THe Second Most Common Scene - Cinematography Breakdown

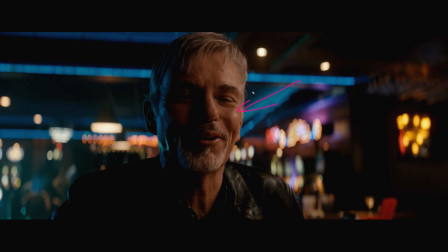[16:30]
Well, not even 4 ratios, 4 numbers, which create, 3 different ratios? Key to fill, key to backlight, and key to room tone. That's really all you're measuring. That's a beautiful looking frame too, though.
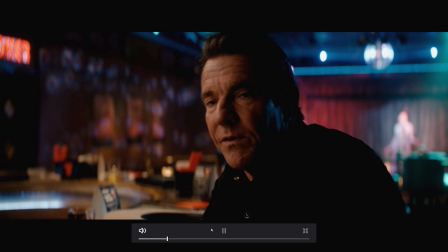[16:48]
Ta-da! Smiling. And we go to him too. Oh, man.
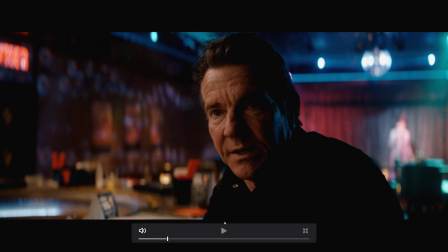[16:53]
Now, I much prefer this than I do the wider back one, right?
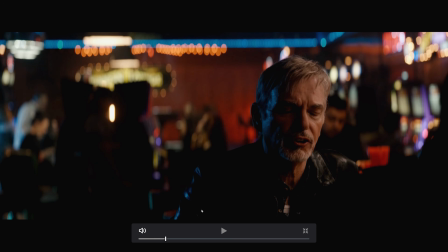[16:58]
Like if we're just talking me, this is much more voyeuristic. But I think they're using this in the story.
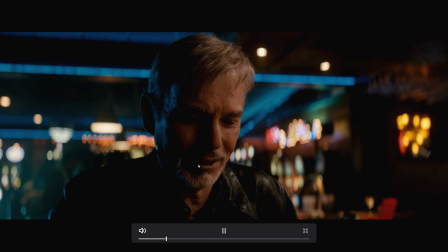[17:04]
I can't remember exactly what they're talking about here. But some new shit is revealed. And that's when we jump inside the conversation. And look how much lower we are too, right? We're able to see underneath that chin there rather than looking flat on him.
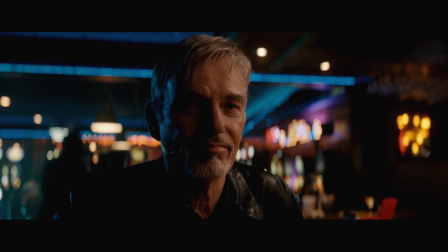[17:15]
Again, that little tiny move as what's-his-face moves his head. Matching back and forth.
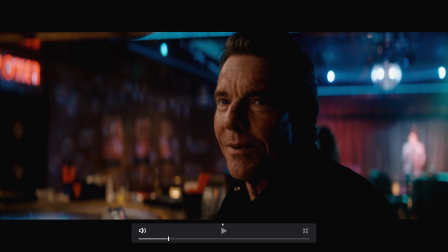[17:21]
Now this is probably, this is over-exaggerated, right? This is like a 35 and really close to him. If you were to bump out to, like a 50 in the anamorphic world, it'd feel a little bit more normal, but you'd still get lots and lots of space either side.
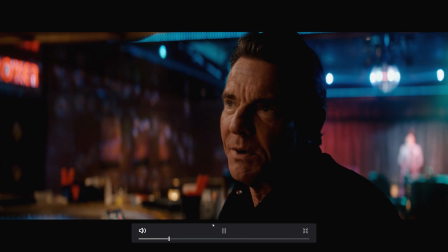[17:37]
But that is good. That is nice color too. I like all this interest that's going on with this thing. And big long monologue. And then we cut back to that. I mean, Jesus. It's not even close. How good that looks versus blah. This one.
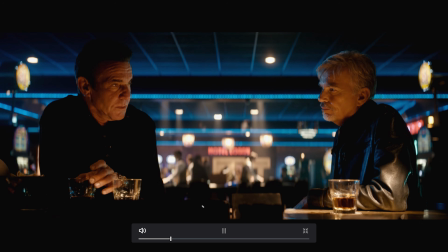[17:56]
Right? But you got to do it. I guess you started that way on the scene. The only other way you could do it is from the other side. And to play it backwards, he'd probably have to change his body position. You'd lose all the bar elements in the foreground.
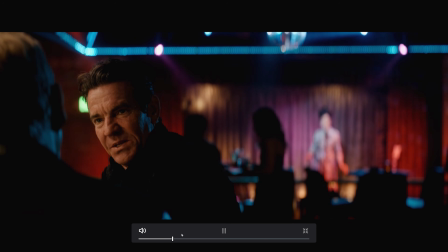[18:08]
This is also one where, if you're thinking about doubling up on shots, you can't really double up on any shots here if you're shooting 2 cameras.
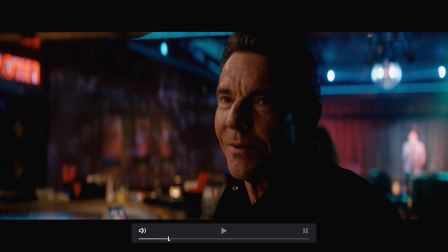[18:15]
Like, what could you load up at the same time? Can't do this one in any other shot.
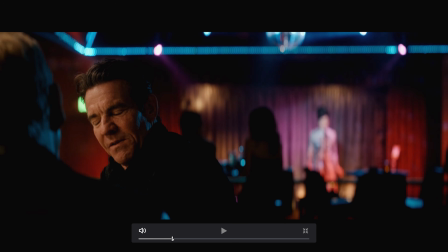[18:20]
Can't do this one in any other shot. Can't do this one in any other shot. Can't do this one.
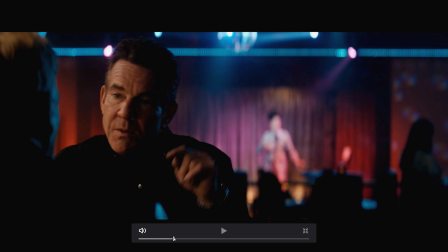[18:25]
Well, I mean, I guess you could do, no, you can't even do cross coverage there. The angle is too extreme.
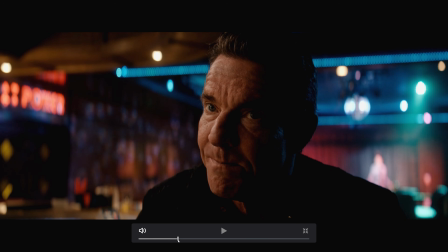[18:32]
And we keep playing it out. Let's see, do we need anything else? Boom, look at that cut in. Man, that is sharp. We're doing a couple of really sharp projects here, right? Again, just that tiny bit. Don't put it all over the place. Don't fill in over here. Don't try and, bounce this key off of here.
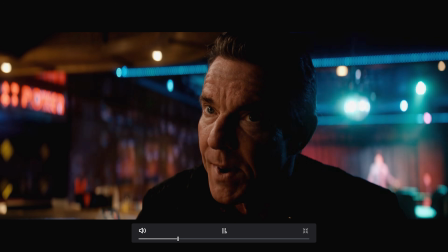[18:50]
Don't do it. Fight the funk. I'm talking to myself. I'm not talking to you.
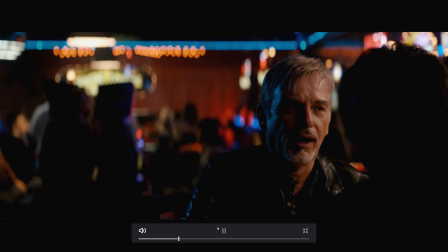[18:55]
I would be like, ooh, maybe we just give them a little something. No, don't.
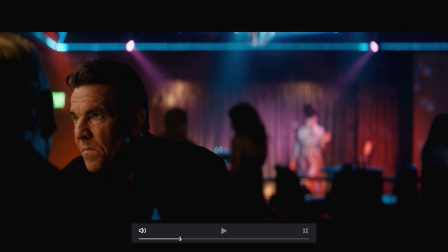[19:01]
Don't give them anything they can come back from. Fuck them. Okay, do you see what I'm saying there? You got 2 people facing the same direction. You're going to have the same complications every single time. You're going to have to tackle those. You're going to have to make decisions based on what you want to do, where you want the light to come from. And Goliath is a great example. I mean, very nuanced, very beautiful stuff where the angles are just right, mixing the color temperatures. There's all those things there. And for me, at least, it's beneficial to go through. And even though I know this stuff, time and time again, I review it so I can see, maybe there's something that I missed last time. Maybe there is a little something to, going the French overshot here versus not, or lighting from this side, or there is also that little benefit of just seeing how people don't care about matching. Like, so what? The light comes out of nowhere. Like, just make every shot look good. If I could pass on my tombstone, if I could pass on one piece of information to cinematographers out there in the world, just make every shot look good. Like, nobody cares if it matches. Just make it all look good, and you'll be okay. All right, that's going to do it for this one. Many thanks. We'll see you in the next one. Goodbye.